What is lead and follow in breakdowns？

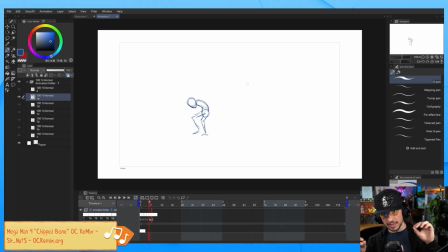(24:50)
And when you put that in your breakdowns, it makes for dynamic breakdowns that are interesting to look at versus breakdowns that just slide across the screen. And it's just thinking, how are they going to move? What are the arcs I want? What's the spacing I want? It's putting all the principles into every single breakdown you put in.
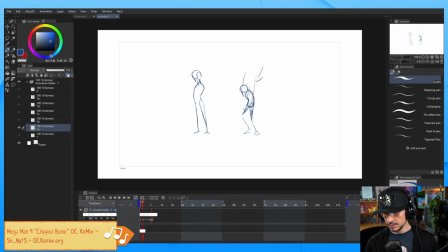(25:13)
So yeah, hopefully that makes sense. Now, in terms of, but won't everything end on the same frame? So when you're doing this, this is where the breakdowns come in.
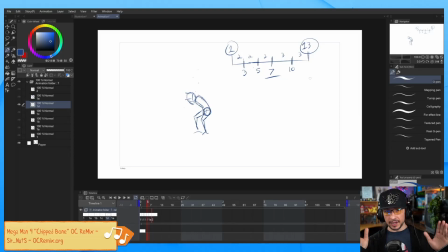(25:26)
The breakdowns are going to avoid the pose to pose, everything starting and stopping on the same frame. So if we look at our breakdown here, like you could say that, okay, let's say this is frame 1 here.
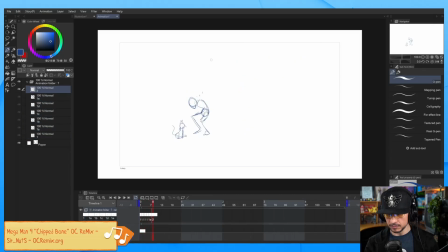(25:40)
And then we're going, just for the sake of argument, this is our frame 13 right there. So we've got our timing right there. Now, let me actually also, where is it?
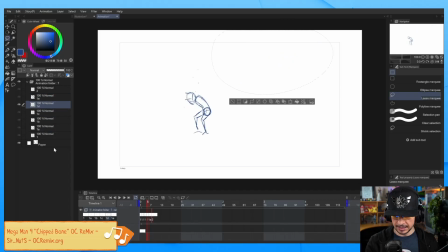(25:55)
Here it is. I'm just going to take this, let's cut that and put it on a new layer so we can just keep it visible the whole time. Okay, so we've got that there. If we look at our pose, so frame 1 here, let's say our next pose
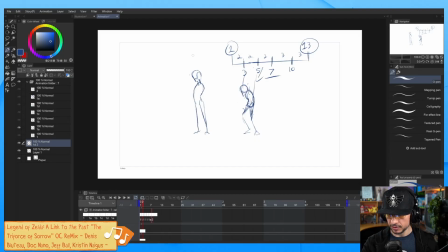(26:16)
right here, this is going to be frame 3, let's say. So that pose right here. But you'll notice that not everything is changing at the same time. Oh, and I'm drawing on the wrong layer here. Beep. I want to draw in there.
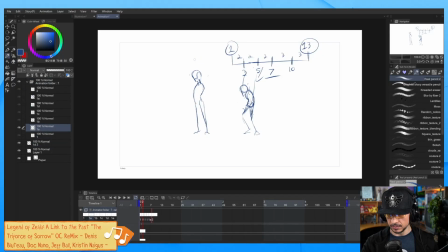(26:34)
Okay, so this is our frame 3. Well, does everything start moving? No, the hips, basically, aside from a little rotation in the chest, the hips and legs are not moving.
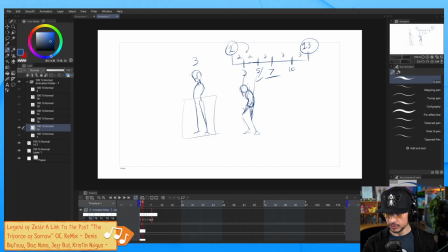(26:50)
So from frame 1 to 3, it's really just the head. From frame 3, and then let's say this is 5 here, the feet aren't moving. It's really just the hips. The body is countering the motion and staying in place.
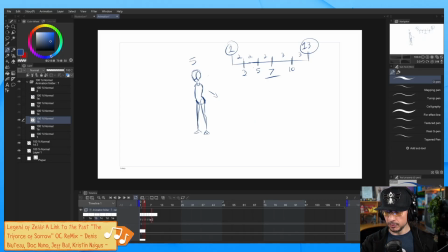(27:08)
So in this movement from 1 to 5 so far, not everything has started at the exact same time. We're breaking things down so that certain things stay in place longer.
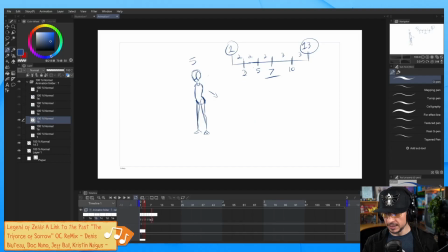(27:23)
I hope that makes sense. So like on 3, the hips haven't moved. We've made sure to keep them still. We're not letting Maya or the animation program start slipping them around. This is how you avoid that pose to pose feeling, by really pushing your breakdowns.
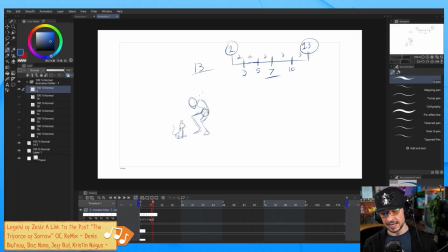(27:39)
Same thing when the character comes to a stop. If this is our last frame, frame 13, this would be frame 10 right here. Well, even here, by frame 7, the hips have pretty much stopped right there.
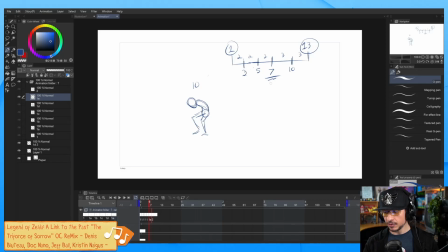(27:54)
They've stopped over here, and then the rest of this time is just the body continuing the motion. So you're using these breakdowns and you're really you're putting these keys in, but you're pushing the breakdowns and thinking,
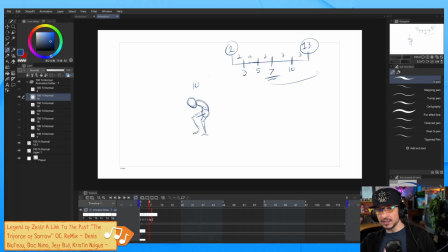(28:09)
I've got to stop this early or start this early so that we create this offset. Yeah, it's the same, but on the other side. Exactly. So you break up the motion, and then you have certain motions end sooner than others.
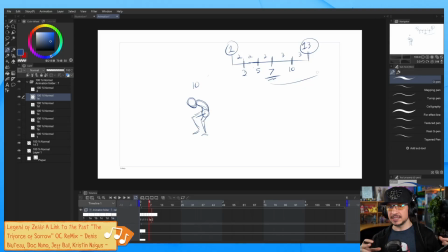(28:25)
And that creates that nice, interesting, like, visual dynamic in there. Now, kind of a visual example of that in terms of, like, this applies to everything. The full body. You can also do this to the face. So this was, where is it?
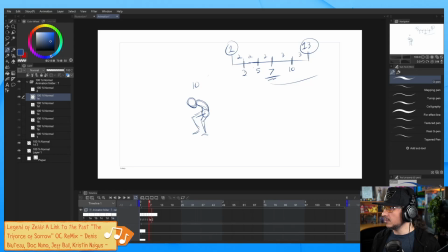(28:45)
Apollo face test? Was this it? Yeah. So this was an animation face test we did on stream a while back. Is it going to open? There it is.
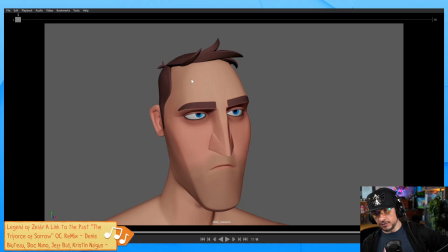(28:55)
So essentially just animating a few different facial expressions and then having the character go between them. And this is that exact same principle. So we've got, this was the first pass.
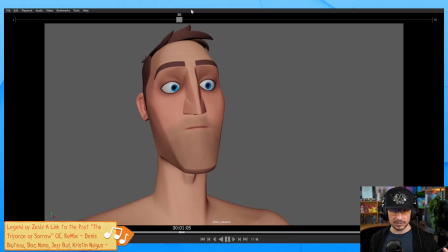(29:07)
We had 3 different face poses. So this was the very first, like, quick blocking pass.
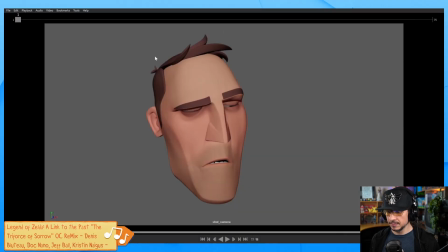(29:13)
From there, we exaggerated and made the expressions a little bit more interesting. This is how I feel today. That first one, that's me right now.
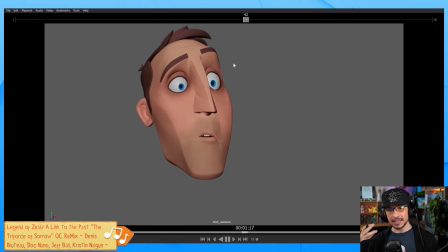(29:24)
But you can see that we've got these 3 faces. Sure, each individual pose looks okay, but in between, everything is moving at the exact same time. Let's kind of go from the surprise to the disgusted here. If we look at this, on frame 48, everything starts moving.
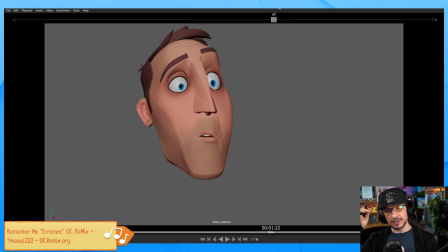(29:42)
You can feel movement in the brows. You can feel movement in the eyelids. You can feel movement in the head. You can feel movement in the mouth. Everything is moving on the exact same frame. and then everything stops on the exact same frame. Right here on frame 63, everything stops moving.
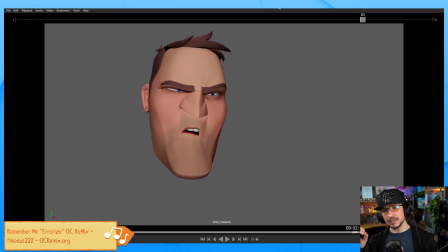(29:59)
There's no motion. Every single thing hits that pose at the exact same time. That's the problem that we were seeing. Everything is just right in the middle, boring. So what we need to do is put those breakdowns in so that things...
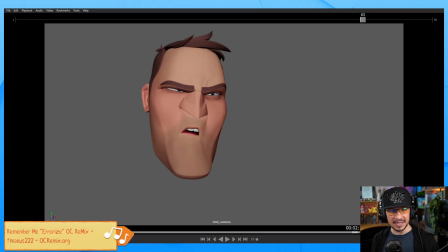(30:18)
I just noticed that my mic peaked there. No, I don't want peaking mics. Yeah, it creates these just weird things. So let's go through here, and I'm gonna just tone down my mic.
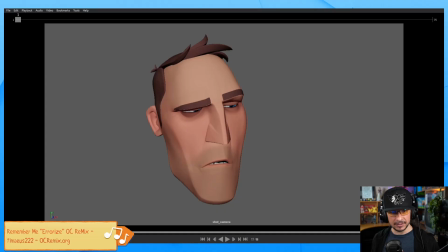(30:33)
Hopefully that's better. If my mic is peaking, definitely let me know. I don't want to hurt people's ears. So this is, I think, the latest version. So if we look at this now, this is suddenly much more interesting.
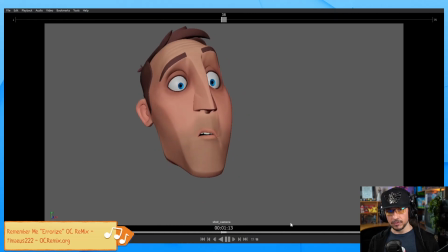(30:54)
Why? Why is this more interesting than what it was before? Well, we're pushing that lead and follow. So as the face goes from the surprised here into the disgusted, we're leading with the brows. See how the brows are moving, but nothing else is really affected yet?
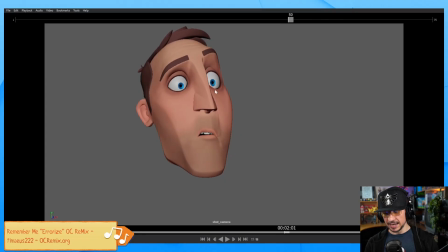(31:13)
Then as the brows come down, we see a little change in the eyes and a little change in the mouth, but the head hasn't started moving yet. We're just keeping it delayed, starting with certain things. Now, as it comes through, we're starting to feel the squish in the cheeks and the nose.
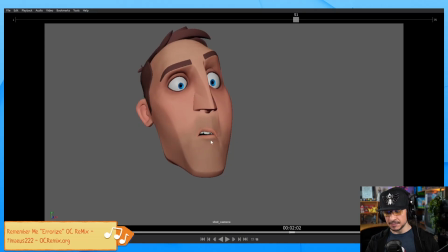(31:32)
So it's brows, eyes, mouth, cheek, and nose. As the face gets in here, now we start to feel the motion in the head. Now, the head motion could have happened much sooner, or it could happen much later. It's really just thinking of how much do you want to offset.
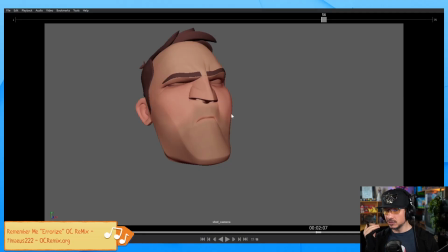(31:51)
I can have a facial expression that goes, ugh, and the head just moves right away, or it could go, ugh, no. And they're totally two separate motions. And anything in between. As animators, we have full control of that. We can do whatever we want. So, yeah, you can do that quite a bit.
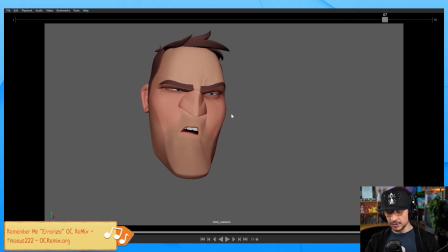(32:09)
And as we go through, now as he comes to a stop, you'll notice that the head motion keeps going after everything else. The brow motion has stopped over here, and then the eyes open. So all the different facial parts are coming to a stop at different times.
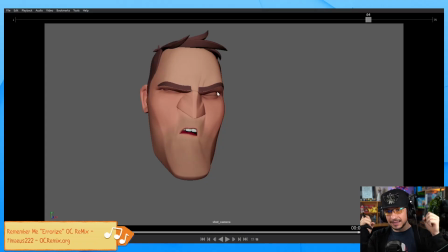(32:28)
It's the same concept, just putting your breakdown and letting things settle before other things. And that concept of breakdowns, of thinking of what happens first,
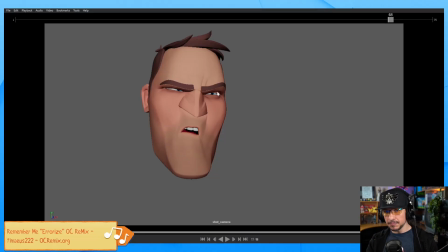(32:40)
what's going to happen next, and what's going to stop moving first, that's where you get interesting dynamic animation. So, yeah, hopefully that makes sense. And it goes down to like the fine details.
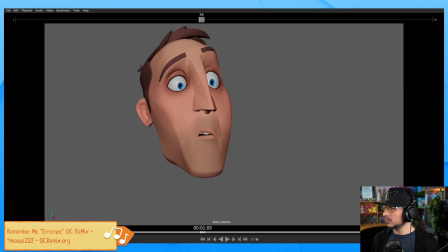(32:59)
So where's my... I did a blink demo.